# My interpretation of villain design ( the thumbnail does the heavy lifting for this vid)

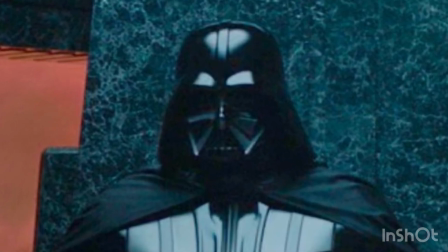8:16 It's something that lacks personality, yet it's a shape you always remember. Kind of like Michael Myers, the original shape.
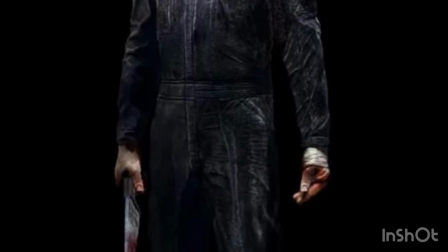8:24 It always just looks so basic what he's wearing, a Halloween mask and a mechanic's jumpsuit.
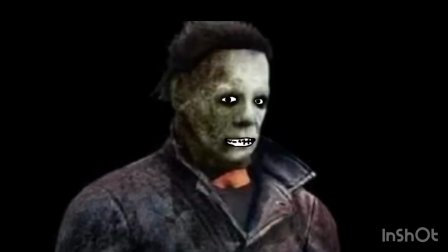8:29 And I feel that's a pretty good way of understanding how this suit was designed. Of course there's more to that, like how most of his design was based off military ranks and historic clothing. And I think my outlook on the suit is a pretty good one. Even if it's not right, it's still at least a little interesting. And if you don't agree with me, you can put your own opinion in the comments. But that's all I have to say about Darth Vader. Let's move on to the next person. Skeletor.
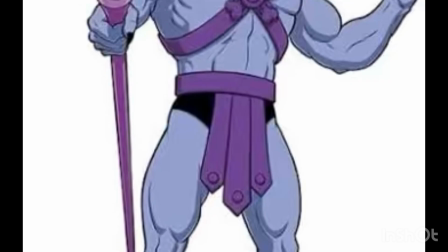8:54 A simple design, but there's plenty of gold here. Whew, the 40-year-olds are going to be pissed at me, but I'm going to be using his modern movie design.
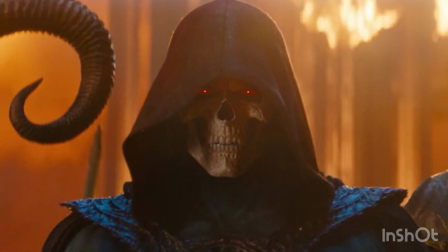9:01 Don't worry though, I will be talking about his old show design. But if you can get past that decision, let's move on to the...
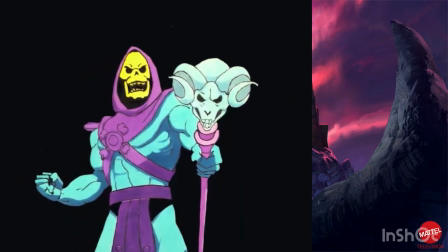9:10 Now there really isn't a lot going on with this design, which sounds bad, but I think it wraps around to being actually good again.
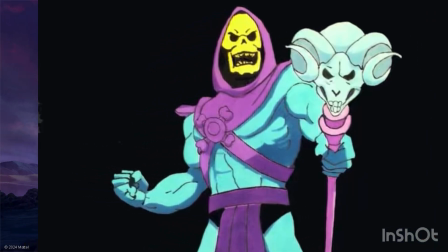9:17 Because when Masters of the Universe was created, it was because Mattel, the toy company, had actually missed out on the Star Wars IP. So they took their chances with this guy named Mark Taylor, and he was the concept artist for He-Man, and Roger Sweet,
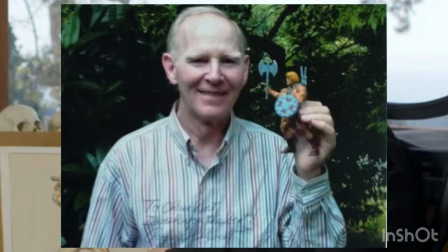9:31 who made up the name He-Man and created the prototypes for it, and it was a hit.
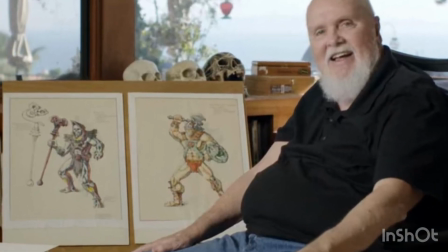9:36 You know, they were selling toys, they had a TV show, and it was the bomb.
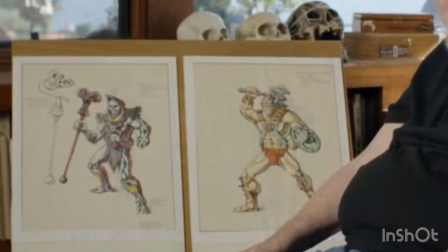9:42 But you know, like all good things, it slowly declined, and they had a movie, which is awesome.
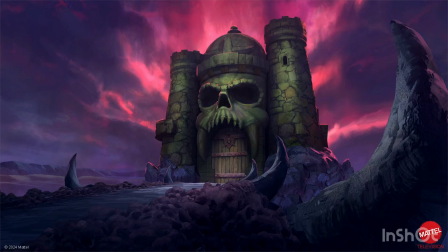9:47 You have to see it. You have to see the movie, please. I don't want that movie to flop. All the actors are good, the entire plot is good. Jared Leto's in it. I'm sorry he's in it. but there's nothing you can do. You gotta watch it. Just watch it, please. What was I talking about? Skeletor's design, that's what it was.
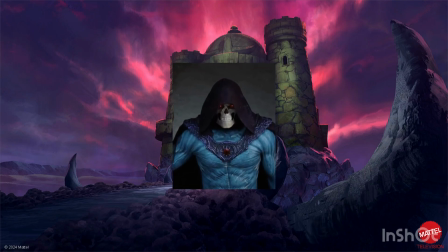10:03 The reason why I want to talk about the movie's design more than the cartoon is because I think it differentiates itself from He-Man a lot more in the live action.
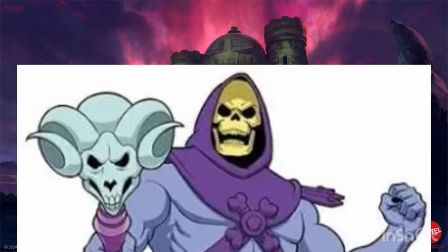10:12 Of course, in the cartoon, it's obvious he has a skull for a face, you know? And in the movie, they even say that same thing where they're like, oh, I have a skull for a face.
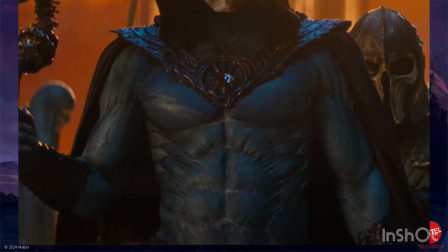10:20 Of course I'm bad.
But I think the way his body looks like kind of like muscle strands, I think that makes it more clear that this is the bad guy.
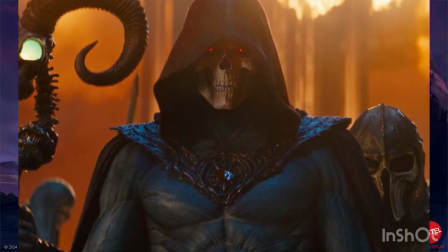10:29 I also think his red glowing eyes are a nice accent to his design. It makes his skull for a face look alive, but in an obvious evil way.
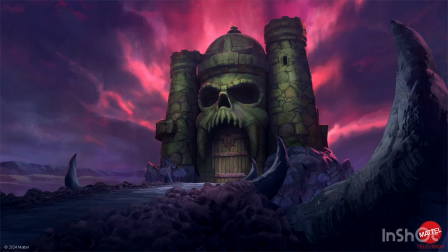10:36 His design being so obviously evil lends himself to being a good design, because it's easy to understand. It's not like emotionally complex, it's not creatively complex, it's just a kid can understand that he's evil. And sometimes your design just needs to be like that. It just needs to be, oh, this guy's evil.
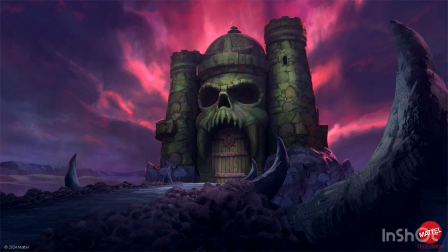10:53 It doesn't need to be like overcomplicated, just sometimes the best way to go is just showing it off. But if you want to be more subtle, you could always go with the approach of having your villain have a girlfriend named Evelyn.
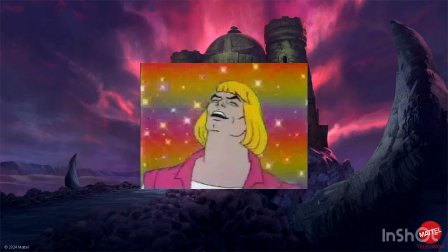11:05 Evil Lynn. I mean, they have a guy named He-Man, so what am I complaining about? This is all what I really have to talk about his design.
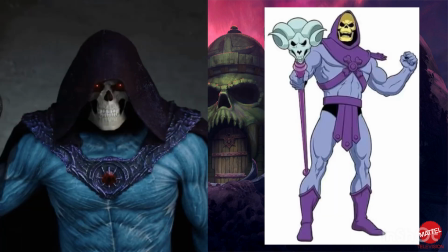11:12 It's nothing crazy, it's just so simple, so easy to understand, and I think that's what's perfect about it.
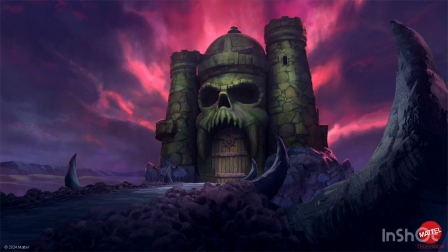11:18 You know, I wanted to use Skeletor as like kind of a way to break up that intense sting from Vader. I guess we can like insert his laugh like right here.
Remember when I've had a more pleasant day?
That's his laugh? Oh, what the let's just move on to Green Goblin's suit.
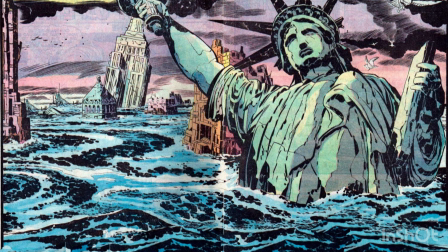11:39 You know what, these textings cutting me off kind of look like a bistro like logo or something, or like I don't know. Let's just talk about him. The Goblin's design is a timely one. Don't worry, I'll be using the comic version for this one. You can probably guess that the dynamic duo, Steve Ditko and Stan Lee, created the Green Goblin.
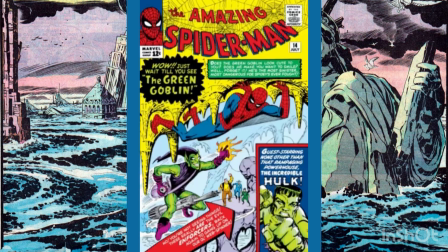11:58 He first appeared in The Amazing Spider-Man number 14. And a little spoiler warning, Norman Osborn is the Green Goblin.
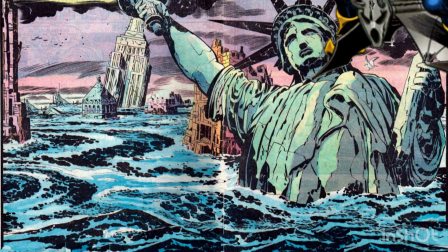12:05 And Harry becomes him too later. And there's also the Hobgoblin, which is a completely different guy, but let's not get into this.
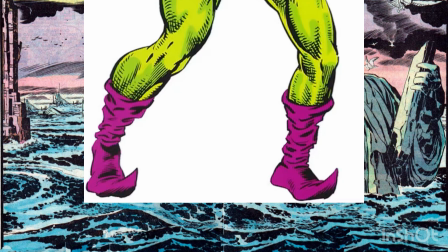12:12 Alright, the man himself, Green Goblin. The 13th century shoes with the Prada handbag, Link's hat but dyed purple.
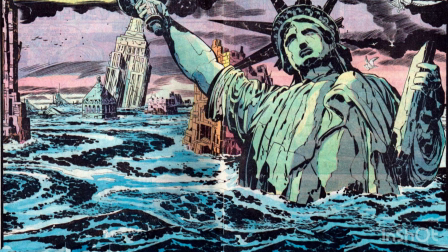12:20 What else can I say? Okay, I have plenty to say.